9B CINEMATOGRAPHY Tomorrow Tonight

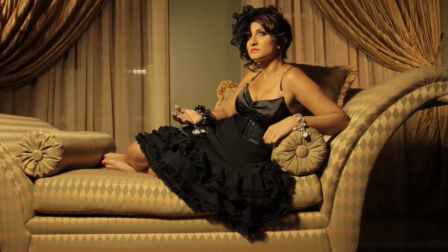[8:14]
And it's, that's really all you need.
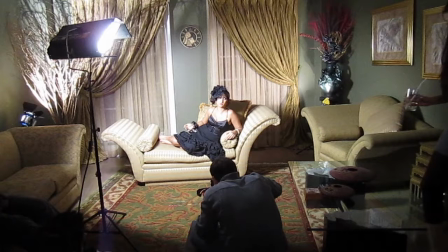[8:18]
I mean, I do have, if you notice there in the left and right corner behind those couches, I have these other small lights that are just lighting the background.
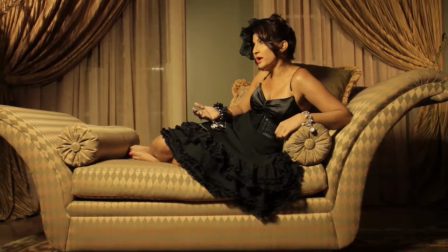[8:26]
They're not affecting Dahlia at all.
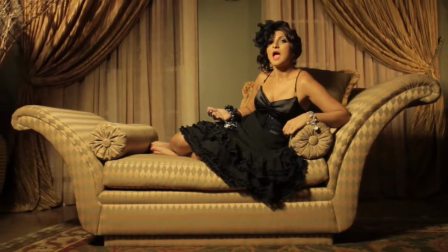[8:28]
They're not really necessary though, because as you can see in the shot, I can't even really see those lights or the parts of the wall there that they're hitting.
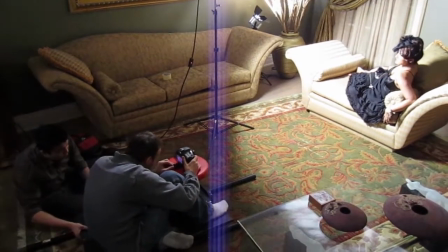[8:36]
So really, it's all about that one Kino flow that's pointed at Dahlia, and that simulates sort of that Hollywood starlet look,
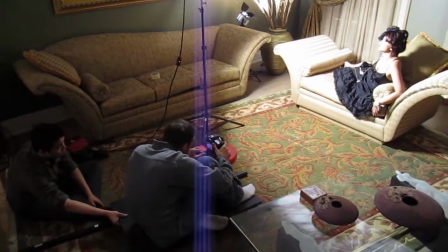[8:44]
where like those old Marilyn Monroe photos, where all you had is just this one light,
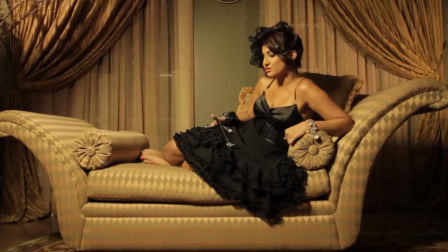[8:49]
and it just creates this sort of a dark, and so, in a way,
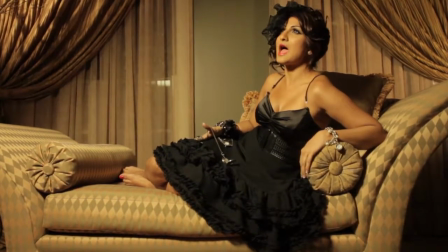[8:53]
harsh shadow under her chin and the nose, and but it also makes her face look kind of.
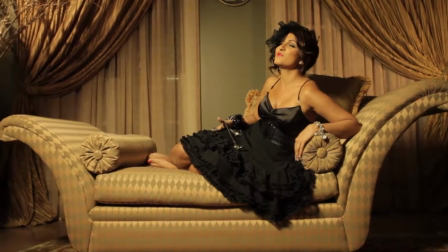[8:59]
It tends to kind of make the cheekbones kind of stand out, and it really profiles the face a lot nicer.
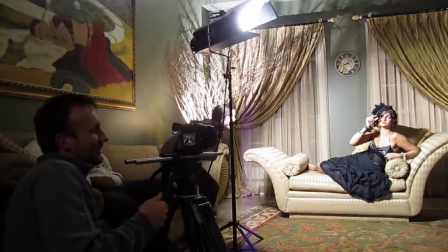[9:07]
And then afterwards, I just took the camera off the dolly,
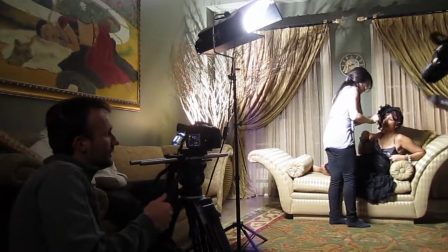[9:12]
and I put it on my tripod, and put in a longer lens.
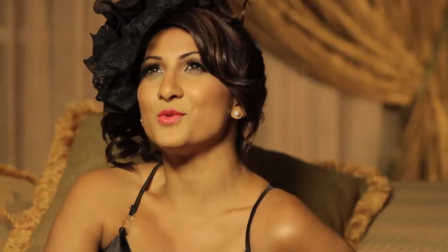[9:17]
This was a 100mm lens.
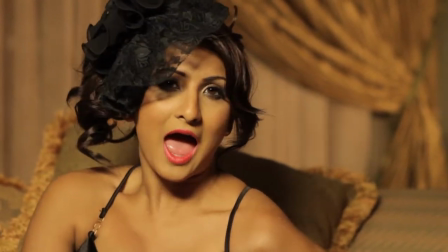[9:19]
The previous shot was filmed on the 50mm lens, and you can see right away how the same lighting, it just works beautiful.
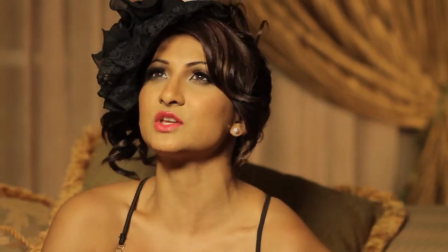[9:26]
And another reason why this shot happens to look so nice is because the location itself was so interesting.
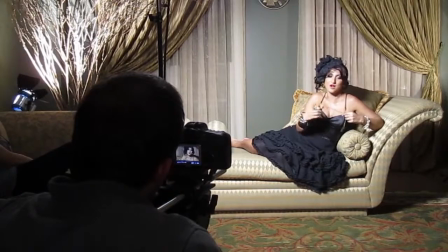[9:33]
The location, Dahlia's outfit, the makeup, everything. So like I said, when you put in extra work, and you
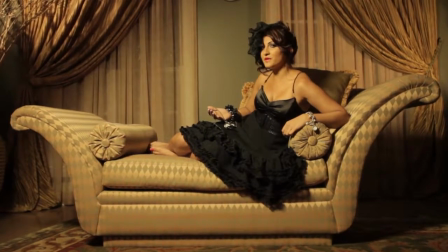[9:40]
arranged to have interesting looking locations, props, costumes, all those things, then it makes your job as a cinematographer a lot easier.
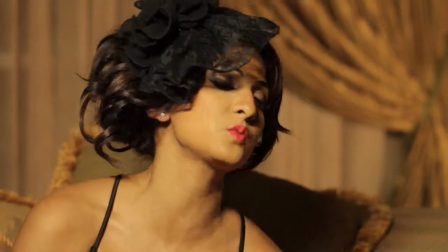[9:49]
Because really you don't have to then fix up or try to make the shot look beautiful by overlighting it.
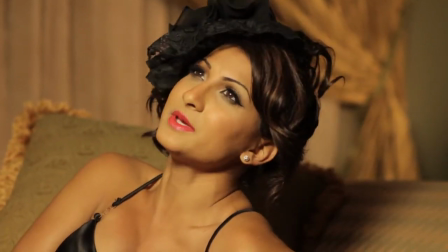[9:54]
And you know, this is a perfect example, just one light and it works.